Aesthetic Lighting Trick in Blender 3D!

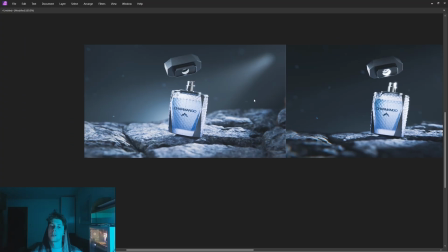(0:00)
If you take a look on these two renders, you would most likely assume that the render on the left has more light objects than the render on the right.
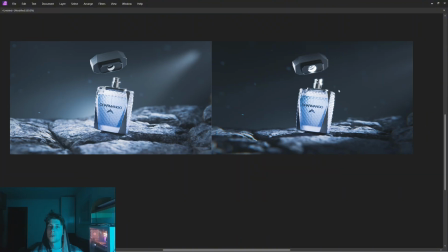(0:06)
But the truth is, both renders are using the same amount of light objects. The only difference is that the render on the right is using a feature called light linking,
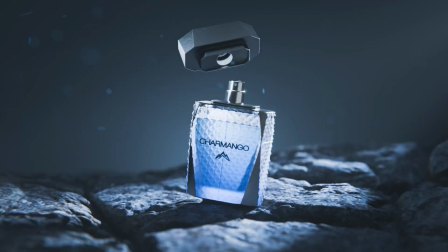(0:15)
which basically allows the light objects to illuminate only selected objects in the scene.
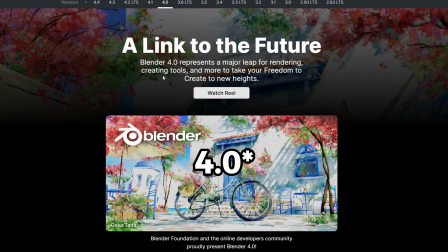(0:20)
And that's what I'm going to show you right now. Now, this is a feature that has been introduced in the Blender 4.1, but I think it's still pretty underrated,
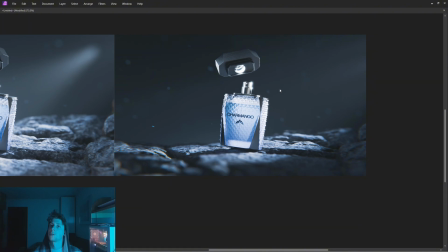(0:27)
and I would also bet that a lot of people don't even know about this feature. So let me show you how we can use it.
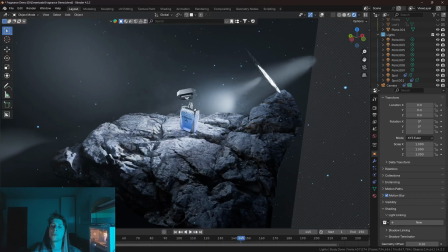(0:33)
So let's say you have a basic scene setup. You have the background, you have the foreground, you have the base, which in this case is this rock. You have the main element, which in this case is this perfume bottle. And if I enable overlays, you can see that I have a lot of lights that are essentially illuminating the scene.
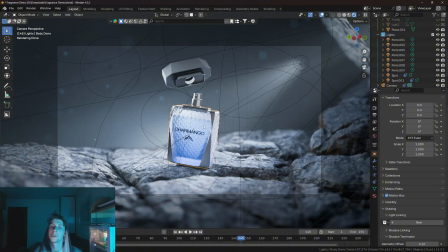(0:48)
Now, when it comes to a product visualization in 3D, you need to strategically set up the lighting to basically reveal all the necessary details of the product. So, as you can see here, I have really a lot of light objects, which in this case is actually pretty well done, because you can see the whole bottle, you can see all the details,
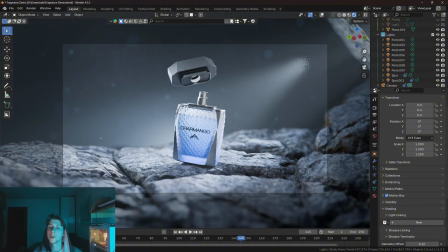(1:05)
you can even see the highlights of the edges, because we have a strong backlight. However, the main issue is that all the lights that are illuminating the bottle are also illuminating the environment and making it so bright it basically drags the attention from the product.
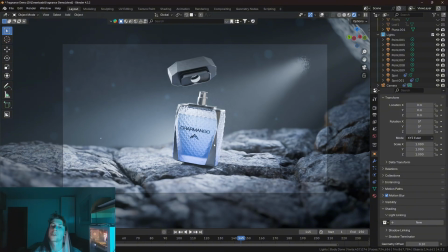(1:19)
So what we are basically looking for is that we need more lights to actually focus on the product and less lights to illuminate the environment.
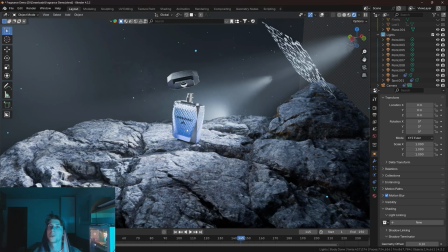(1:26)
And for this, we can use the light linking feature.
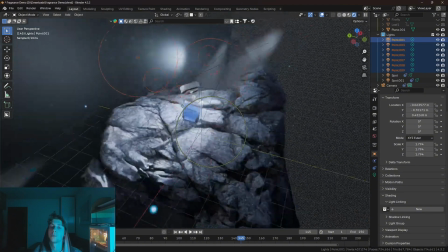(1:29)
So let's say that all these point lights that I have here in the viewport, I would like them to illuminate only the bottle with the cap.
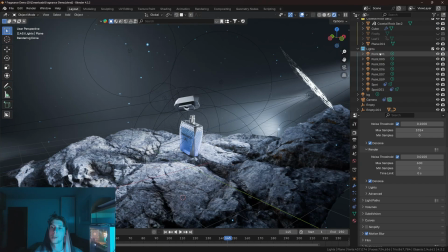(1:35)
So let's select the first point light, then go to the object properties.
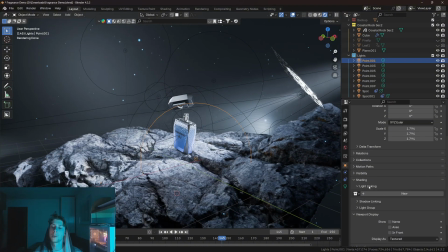(1:40)
And if you open the shading tab and also light linking, you will see this button that will basically create a new light linking collection. So let's create a new collection. Let's name it bottle. And now this light object will basically illuminate only the collections or the objects that are basically here in this collection.
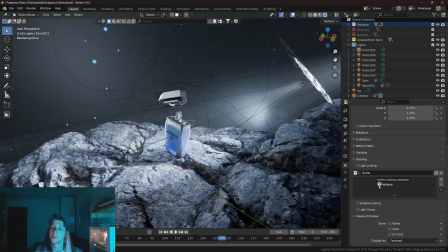(1:58)
So if I take this perfume collection and I'm gonna drop it here, now the light illuminates only the objects that are in this collection.
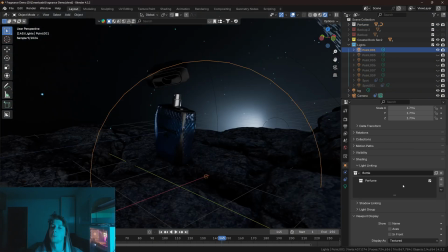(2:05)
I'm gonna disable all the other lights so we can see this. As you can see, the perfume collection is enabled, which means that the light is now illuminating only the bottle.
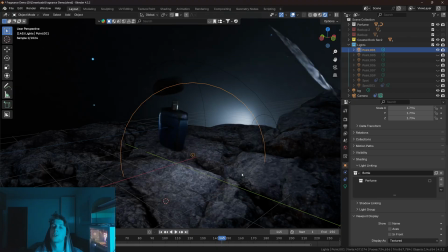(2:13)
However, if I disable the collection, you can see that now the light is illuminating the environment as well.
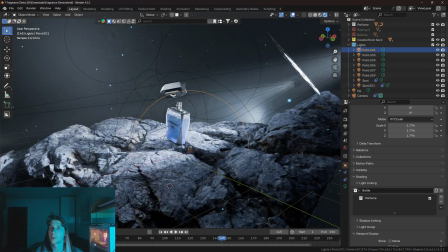(2:18)
Now, the good thing is that since we already have this collection, we can just apply it on all other point lights.
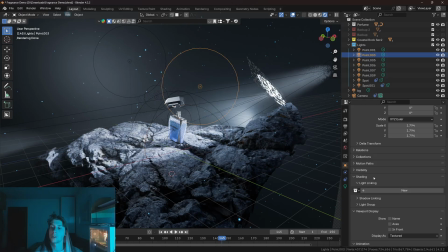(2:23)
So let's select the second light. Let's go to light linking. And since we already have the collection, we can just find it here. So let's find the bottle collection, and once you press enter, it will again only illuminate all the objects that are only in this perfume collection. So let's do the same for the third light.
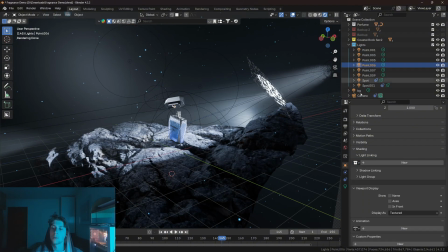(2:40)
Let's add bottle for the next one, for the next one, for the next one, and also for the last point light.
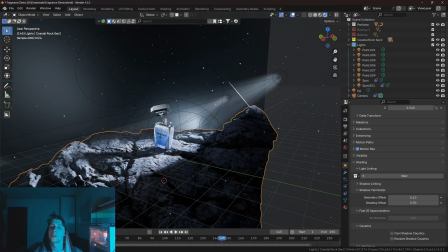(2:47)
And now, as you can see, all the point lights are basically illuminating the bottle only, and only these two spotlights are basically illuminating the ground, which effectively draws the attention to the bottle.
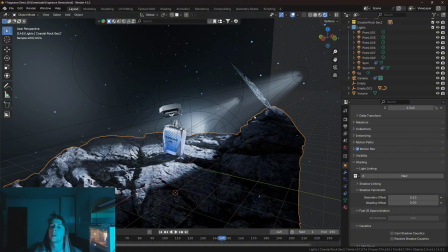(2:57)
Now, since I'm using a volume to create that cool intersection light effect, as you can see here,
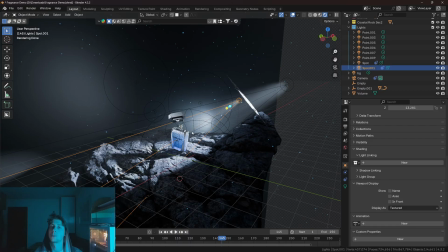(3:03)
normally the volume will be interacting with all the lights that are available in the viewport.
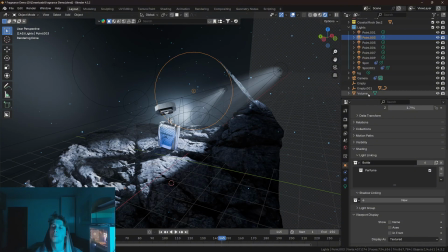(3:07)
However, if I select any of these point lights, you can see that the volume is not in the light collection, therefore it's not interacting with the light.
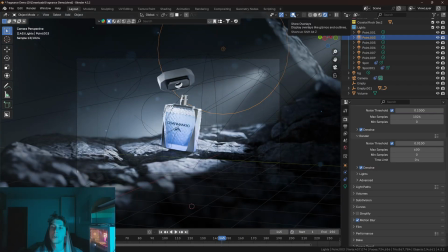(3:14)
Now, if I go to the camera view, you can see that the render looks definitely more aesthetic.
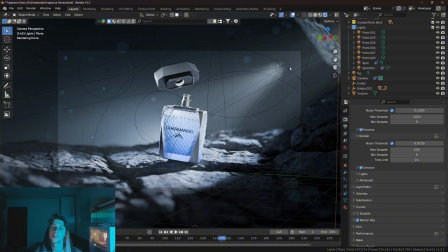(3:19)
However, the problem right here is the spot lamp, because since it is located in the frame, we can basically see where the light source is starting, which is something that I don't want to have in my render.
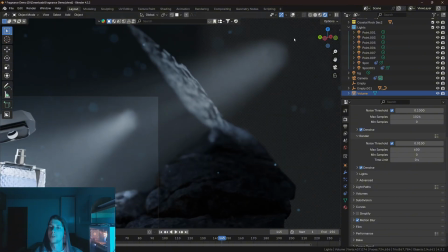(3:28)
The second spotlight, which is right here, is cool, because it's located outside of the frame, but I don't want this spotlight to interact with the volume.
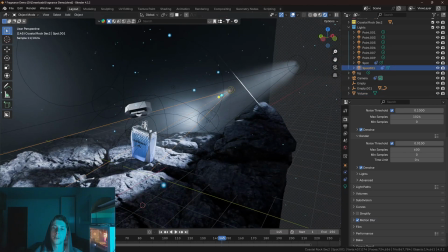(3:36)
So let's select this spotlight. Let's go to light linking. And for this one, I'm gonna make a separate collection. I'm gonna name it Spotlight.
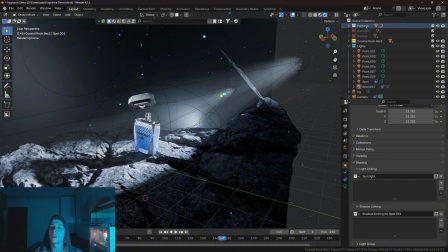(3:47)
And because I want the spotlight to interact only with the bottle, I'm going to add the perfume collection, and I'm gonna add the collection where the rock is.
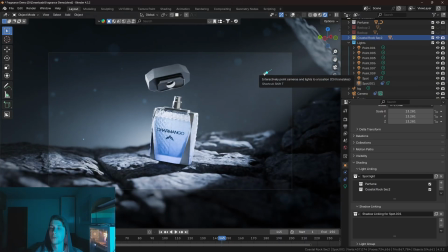(3:56)
And as you can see, the light is no longer interacting with the volume, because the volume is simply excluded from the collection.
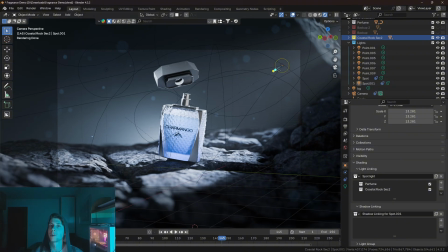(4:02)
And that is basically all that I wanted to share with you today.